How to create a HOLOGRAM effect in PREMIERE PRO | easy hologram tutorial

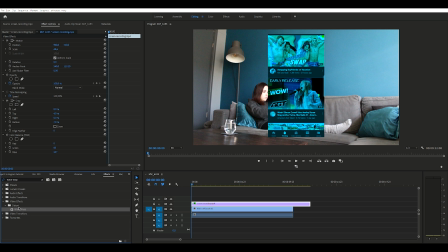(4:13)
The next step is we're going to add some wave warp. And if you add this to your clip, what you're going to see is these waves that we don't want, because what we want is we want horizontal lines that distort the image to make it look a little bit more digital.
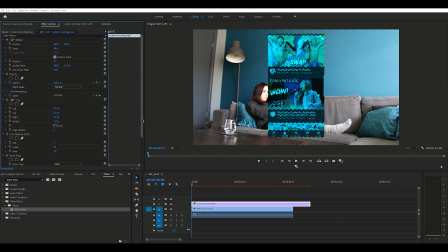(4:29)
So the first thing that we're going to do is we're going to go to wave type and we're going to select square. And as you can see, you get vertical bars and we want horizontal bars. We're going to go to direction and we're going to change the direction to 0. I don't know about you, but these bars are a little bit too thick for me, so we need to change that.
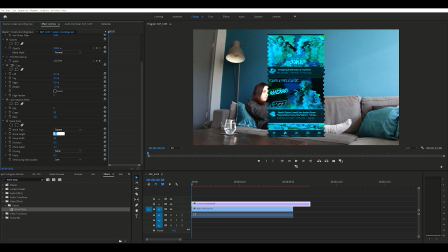(4:49)
But first, I'm quickly going to change the wave height, and I will explain to you what it does in a second. I like my wave width to be about 5, but again, there is not exact values that you need to use. You just use this as a guideline. And what the wave height does is it separates the two images.
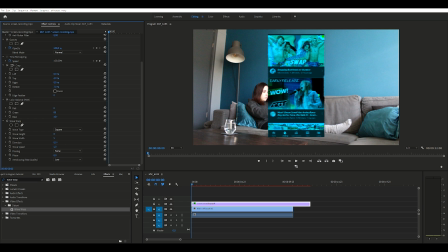(5:05)
We want them to be a little bit separated, but we still want everything to be clear. So I go for a value of like 5 or 6, but again, you can do whatever you want. If you want some movement in your distortion, what you can do is keyframe the face.
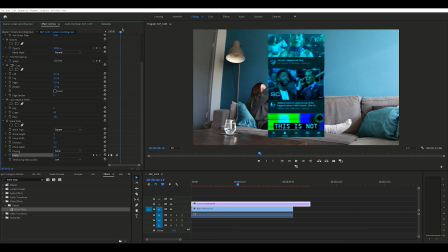(5:21)
And then what you do is you just slide it and you slide it and the numbers don't really matter. But what you get then is kind of like what I said, like a moving distortion. But I'm just gonna keep it simple and I'm just not gonna do that. But feel free to do that. So if you ask me, it looks pretty decent already, but we're not there yet. So the next thing that we're going to do is we are going to flip it horizontally. And this is super easy.
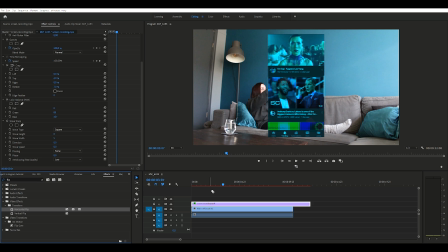(5:44)
Just type in flip, select horizontal flip, drag it to your clip, and you're done. Now we're going to a fun effect, and it's a little bit time consuming if you want to be precise, so take all the time that you need. But this effect is called corner pin.
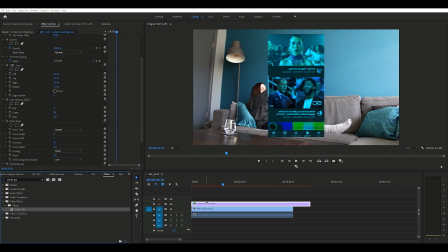(5:58)
And if you don't see the four corners, just go to your effects control and click on the corner pin effect and then it will appear. What this effect does is that it changes the perspective of your clip. So that's very useful because we want it to look like it popped out of my phone, and this does not look like it popped out of my phone.
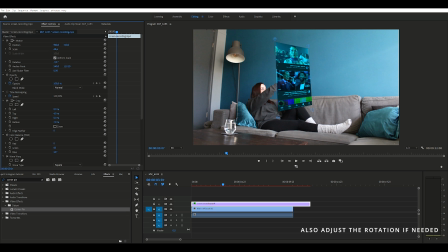(6:17)
This effect does require some precise work. If you want to get it right, it's going to take some time, so don't worry about it. Just pause the video, make sure that it looks good, and then we can continue to the next step. I don't know about you, but I think I broke a sweat. That took a while. So now that we've done that, we need to change the opacity.
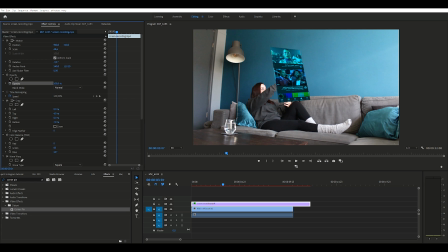(6:37)
Go to your effects control and make sure that you click on the little clock so that there is no keyframe, so that when you change the opacity, you change the opacity for the entire clip instead of just a part of the clip. Finally, before we can move on to the rest of the work, because we're not done yet, this is only the beginning, but it's fun. Remember that it's fun and the result will be rewarding. So now what we're going to do is we're going to add some glow to it.
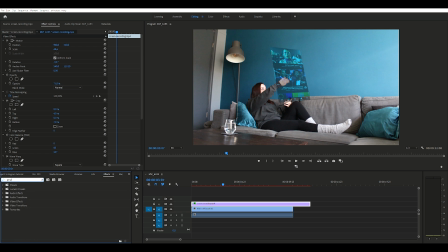(7:04)
So just type in glow. Don't type in what I just typed in. That's, oh God. Okay, type in glow, choose alpha glow. And now you will see a white glow that we desperately need to change to the colors of the clip. Now we can do two things.
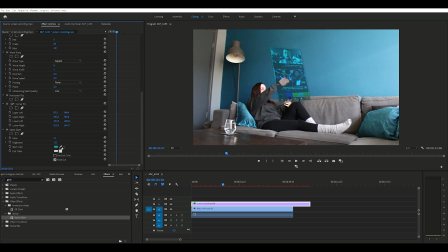(7:21)
We can either choose the color manually, or we can just use this little eyedropper and we take color from the screen. After you've set the colors, you can play around with the glow and the brightness and just do this until you're satisfied with the look. Okay, so the visual part of this clip is done. Now what we need to do is we need to synchronize it with our clip. So with the action that I'm doing, whether I'm scrolling or tapping, we need to make sure that those two align.
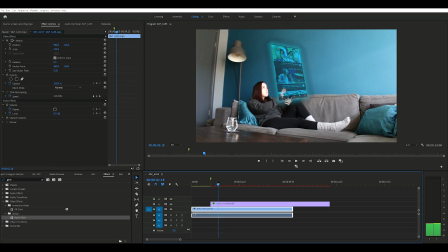(7:49)
Basically what I'm gonna do is I'm just gonna go through my base shot or foundation shot, and I'm gonna add some markers to every time that I do something, whether it is whooshing Peter McKinnon away, bye Peter McKinnon, I'm sorry about that, I still love you.
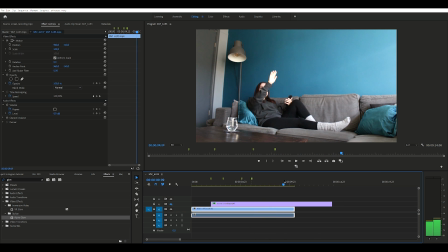(8:05)
But whether we're doing that, or we're just scrolling, or we're tapping, or whatever you are doing, that is where you want to set a marker.